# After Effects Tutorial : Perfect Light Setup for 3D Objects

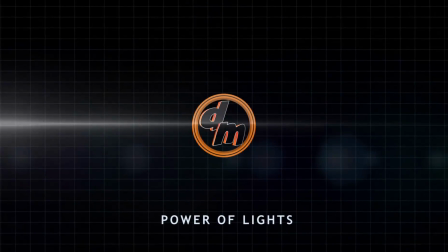you.
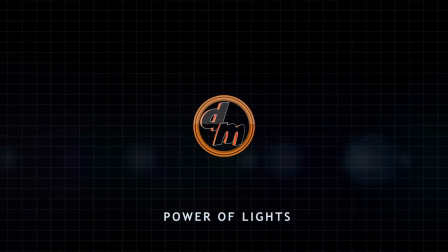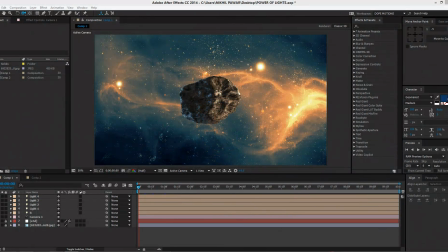Hey guys, what's up? Nick here from Top Motions and welcome to this brand new tutorial. Today, we're gonna take a look on setting up our lights into After Effects for our 3D objects, which we imported from Element 3D and stuff like that.
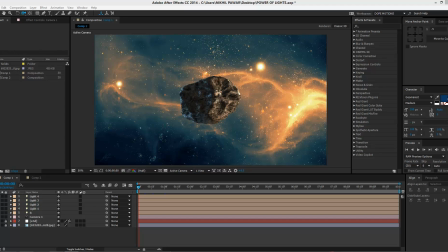Now, lights play a very important role in 3D objects to make it give some type of life, you know, because most of the time the power of lights are underestimated, because people think that adding some default lights can make the object look good,
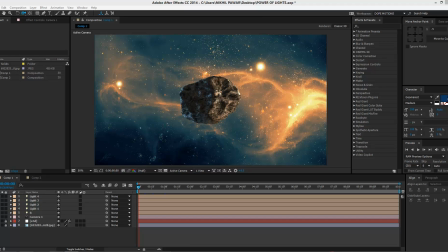but adding some manual lighting makes your object looks pretty realistic and pretty good. So here I have a example right over here. So now I've added some basic lighting setups and you can see it looks pretty good now.
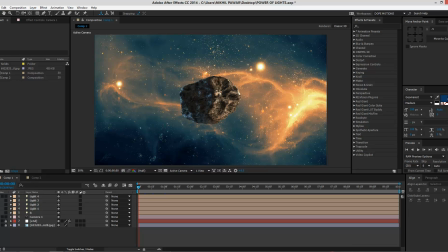I'll just first show you without lights, how it looks without light setup. You can see it looks pretty dull, non-realistic, but by adding some basic light setup, you can see we can make it look so pretty cool.
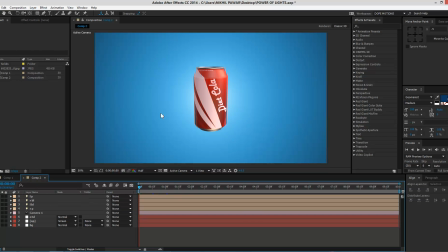Now I have one more like example right over here. This is with lights and let's just see how it looks without lights. So you can see it looks good, you know, but not that good.
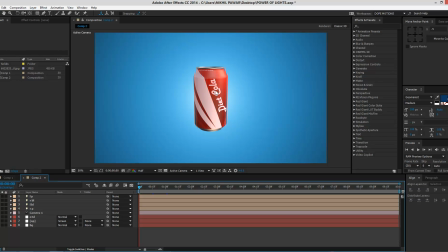So by adding some lights, you can see it gives a like little bit of, you know, reflections, adding some backlights. If you can see this line over here, this is the backlight I've added. So I'll show you how to create or set up some basic lights for it.
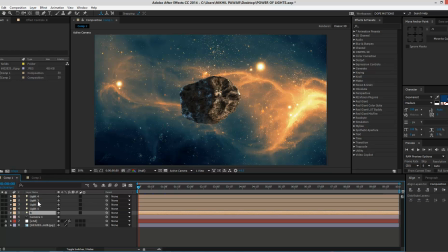So first of all, I'll just delete this lights. Delete it.
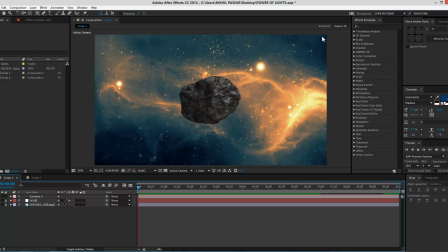Now we are going to start from the scratch. So this, I have a simple background picture right over here. This is an Element 3D model which I imported from Element 3D. You can go out and check it out how to use it and import your model in it. So we're just going to talk about lights actually. Yeah.
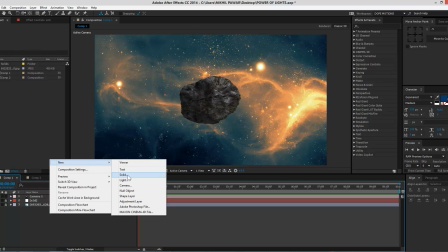So let's just add, first of all, I always like to add a light which is a parallel light.
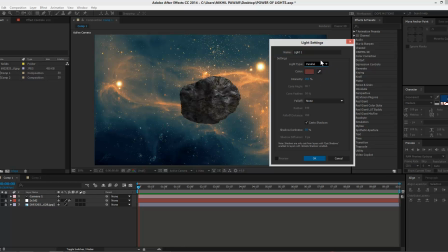Now, what is a parallel light? First of all, I'll just tell you in a minute, but first of all, let's choose a color. So now I'm going to choose the color from the background itself, you know. So maybe I'll just choose,
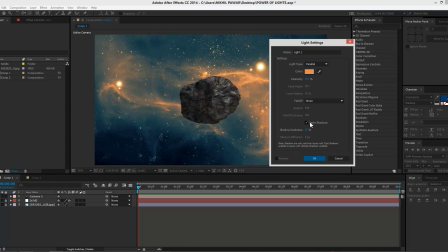I'll choose this color, intensity 200, don't want shadows, and okay.
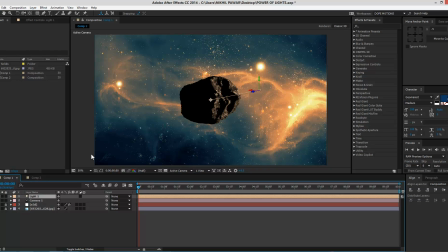So what is a parallel light? A parallel light is actually very different from spotlights or point light, because it has a point actually, but what it does,
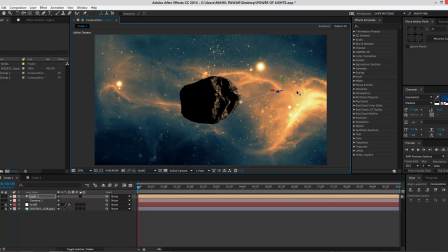it generates light from, like, it's a wall of light which generates infinite source of light, and you can light up your object by setting up parallel lights in any direction. You just need to work on this point right over here, you can see. By dragging this point,
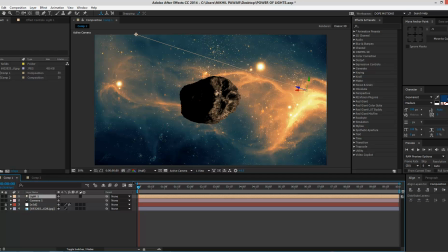you can see out or up, I can just light any part of my 3D objects, you can see right over here. So I'm gonna light up the right side, because you can see we have some lights going on right here, so obviously it's gonna reflect our object from the right side itself.
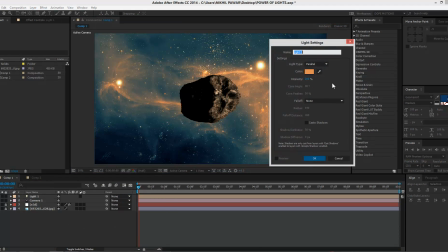Then I'm gonna go right click, go to new, go to light, and I'm gonna set up another parallel light but from the left side. So you can see in the left side there is a bluish color which will obviously reflect our object.
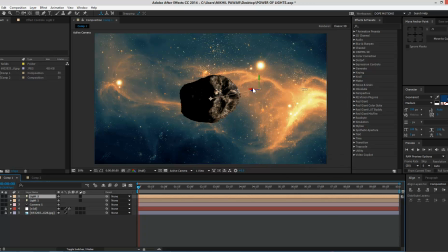So I hit an OK, and as you can see, it doesn't matter where we keep the parallel light. What matters is where the point of parallel light is. So I can just go right here, and you can see as I move further, it starts to affect our 3D object.
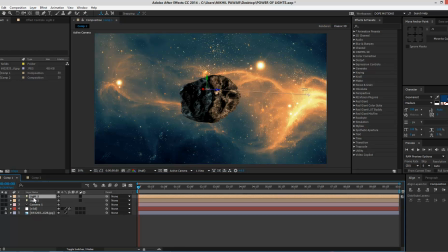So I'm gonna keep it maybe right over here. Hit AA to bring down the properties, and I'm gonna change the intensity to maybe 100.
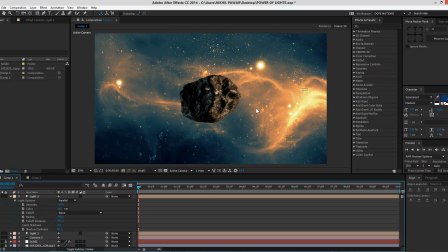Yep, looks good.